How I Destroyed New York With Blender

This video was sponsored by Squarespace, the best place to build and host a website.
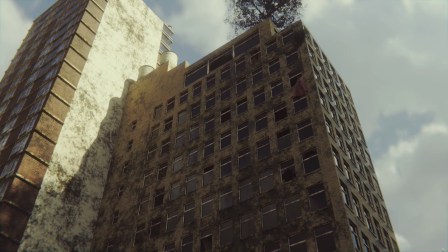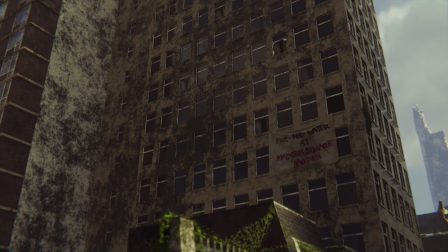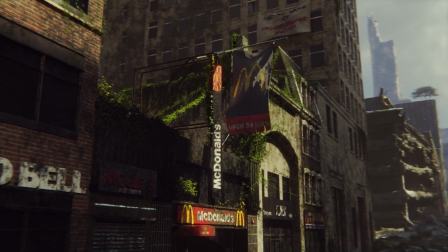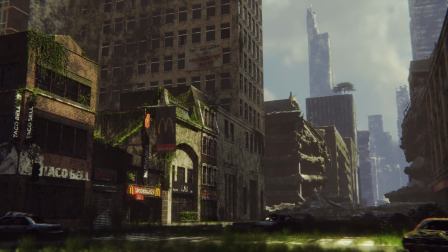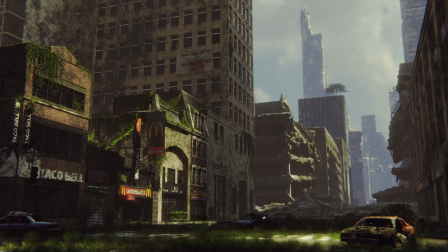(0:25)
Today I want to talk about how I made this scene of a post-apocalyptic New York street in Blender. I've been wanting to do a scene like this for a long time, and it's something that gets requested quite often.
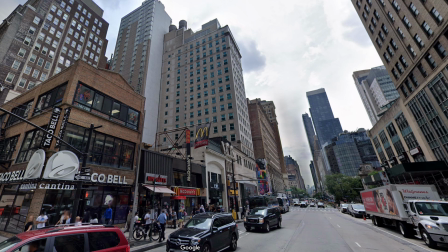(0:36)
So I always start our projects by gathering loads of reference images. In this case I just jumped onto Google Street View and I started scouring Manhattan looking for a good spot.
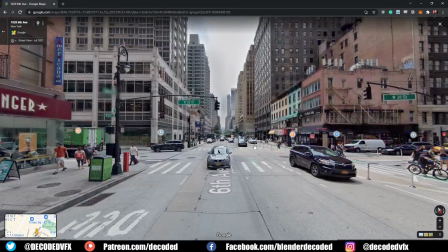(0:46)
Eventually I came across this area at the corner of 6th Avenue and 32nd Street.
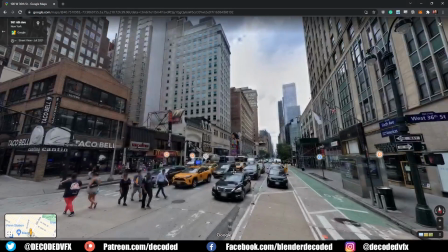(0:51)
I thought this was a good candidate because you get this nice contrast between the smaller buildings in the foreground,
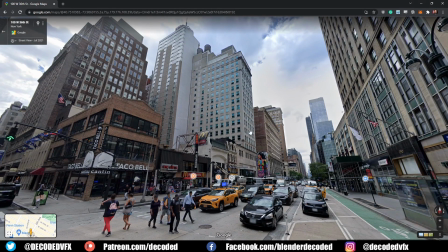(0:57)
the mid-sized towers in the midground, and the huge skyscrapers in the background.
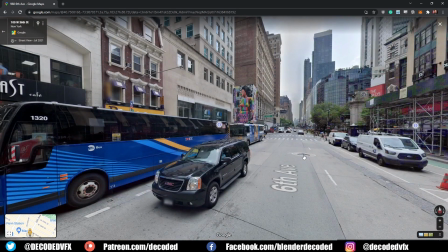(1:02)
Google Street View is a great place to find references, and I really like the fact that you can actually go back and look at older imagery as well.
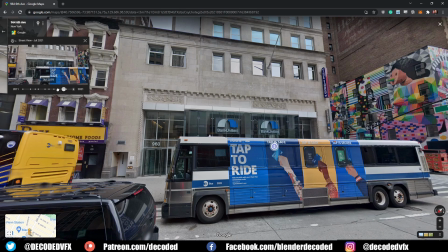(1:09)
For instance, this building at the back here I thought looked a little bit ugly because it's got this glass front,
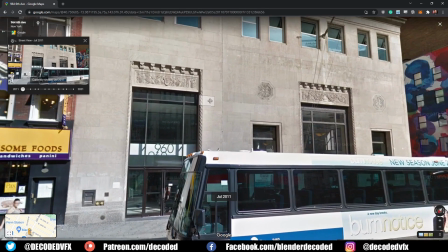(1:15)
but on the older imagery it didn't have that, so that's the way I modelled the building.
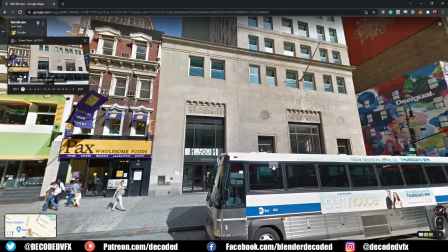(1:21)
I've never done any large outdoor building scenes like this before, and obviously I had a lot of buildings to make here,
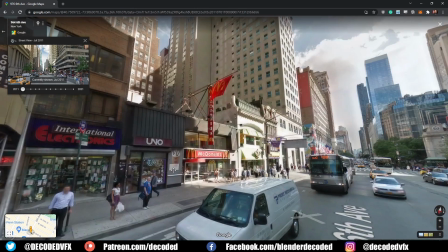(1:28)
so to make my life a little bit easier I decided to keep all the buildings as modular as possible.
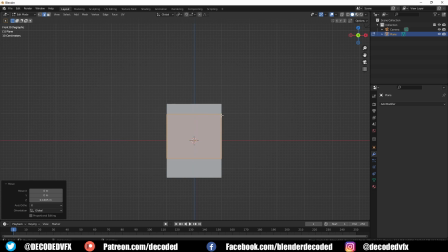(1:36)
So I started each building with just a single plane, and I used loop cuts to make the basic shape of a window, then I extruded that in.
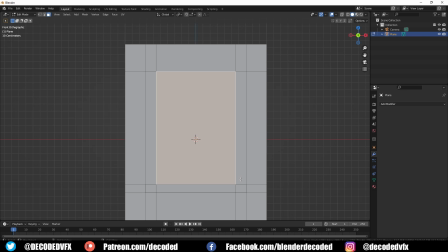(1:43)
Then I added some extra cuts for the window's frame and I extruded in the glass panels. Then I just used an array modifier that would add extra windows along the floor,
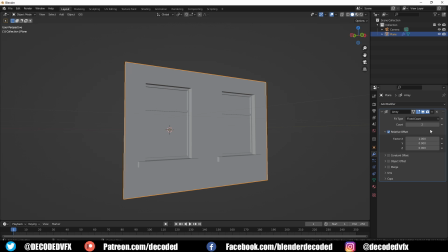(1:53)
and I used a second array modifier set to the Z-axis which would add extra floors onto the building.
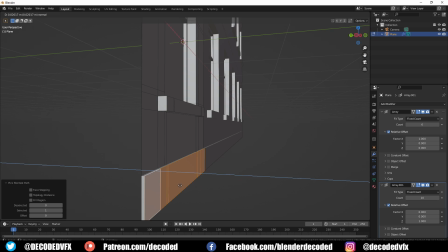(2:00)
For a bit of extra detail you can always add things like window sills or a frieze that goes around the building.
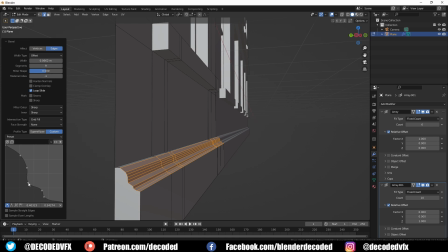(2:06)
The bevel tool set to the custom curve shape is a really good way to make decorative friezes really quickly.
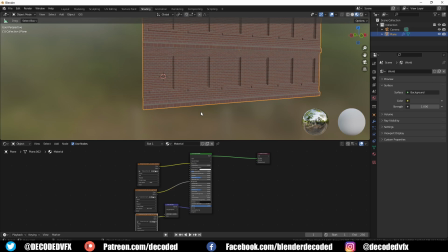(2:12)
Most of the building materials were just basic PBR texture sets. Since the geometry is fairly flat, you can usually get away without using a proper UV map.
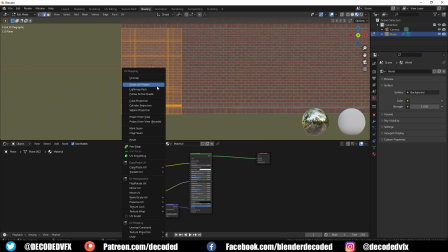(2:21)
Just go into the front view and select Cube Projection from the UV menu. This method has the added benefit of the fact that everything will be tileable, so you don't have to worry about trying to get bricks to line up.
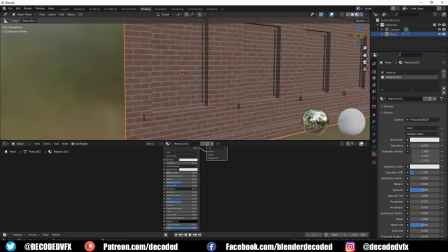(2:32)
Then I just made a simple glass shader material for the windows, and I made another plain white material for the window frames.
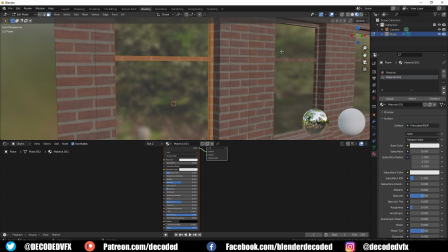(2:40)
To tie everything together and make the building look like it's been overgrown by nature, I added my Quick Moss node group.
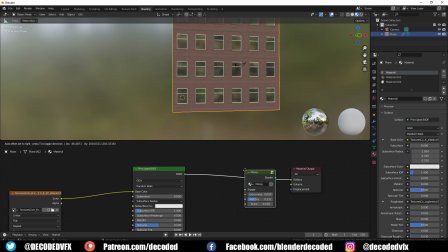(2:46)
This is a material node that I made for my Patreon followers quite a while back. I use it quite often. You can download it from my Patreon if you remember, though it's fairly easy to replicate something like this yourself.
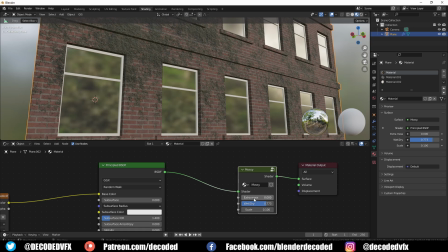(2:57)
It's basically just a Musgrave node that defines where this green texture goes.
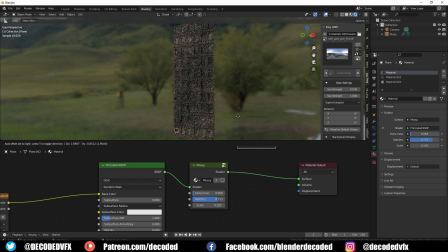(3:03)
To control how visible I wanted the moss to be, I just added in a mix shader and I mixed back in some of the original material with the moss,
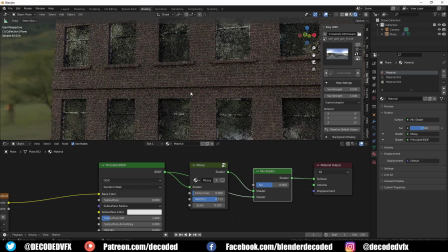(3:10)
so then I could just use the slider to control how visible the moss would be.
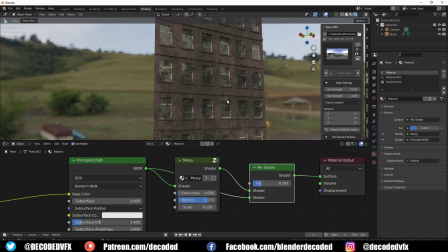(3:14)
I obviously didn't want the buildings to look like some sort of cardboard cutout Potemkin village, so I needed to make some fake rooms behind the glass.
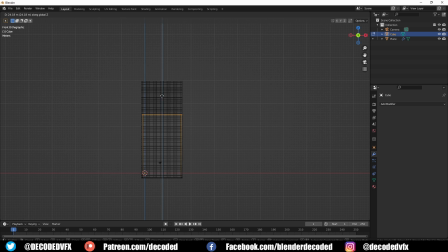(3:22)
Luckily it's very dark behind there, so it just had to be kind of black. So what I did is I just added a cube and I removed the face on the side that was facing the windows,
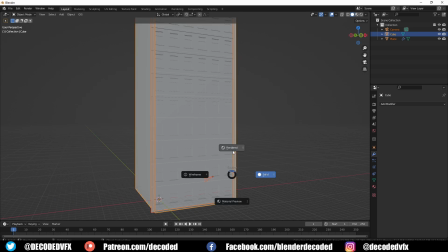(3:31)
then I gave it a rough black texture and I turned the specularity right down so hardly any light would bounce out of there.
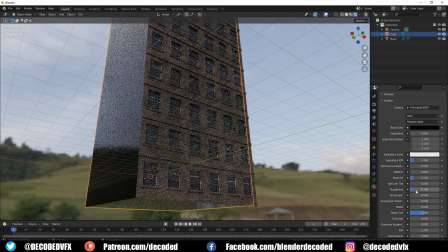(3:37)
That means that any light that goes in doesn't really come out, and that also keeps the noise down in the glass.
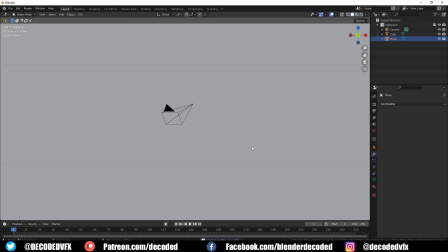(3:44)
You can smash out some of the glass in the windows quite easily. I just applied the array modifier, then I found the piece of glass that I wanted to smash. I pressed P to separate it into its own object, then in edit mode for that object I used K to get up the knife tool and I started drawing out where I wanted the shards of glass to be,
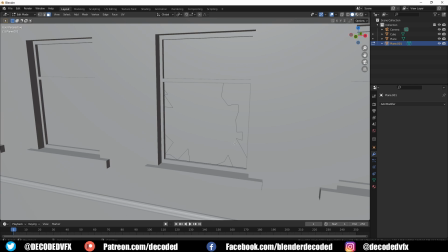(4:01)
mostly around the edges of the frame. Then I selected the middle part of the glass and I deleted that.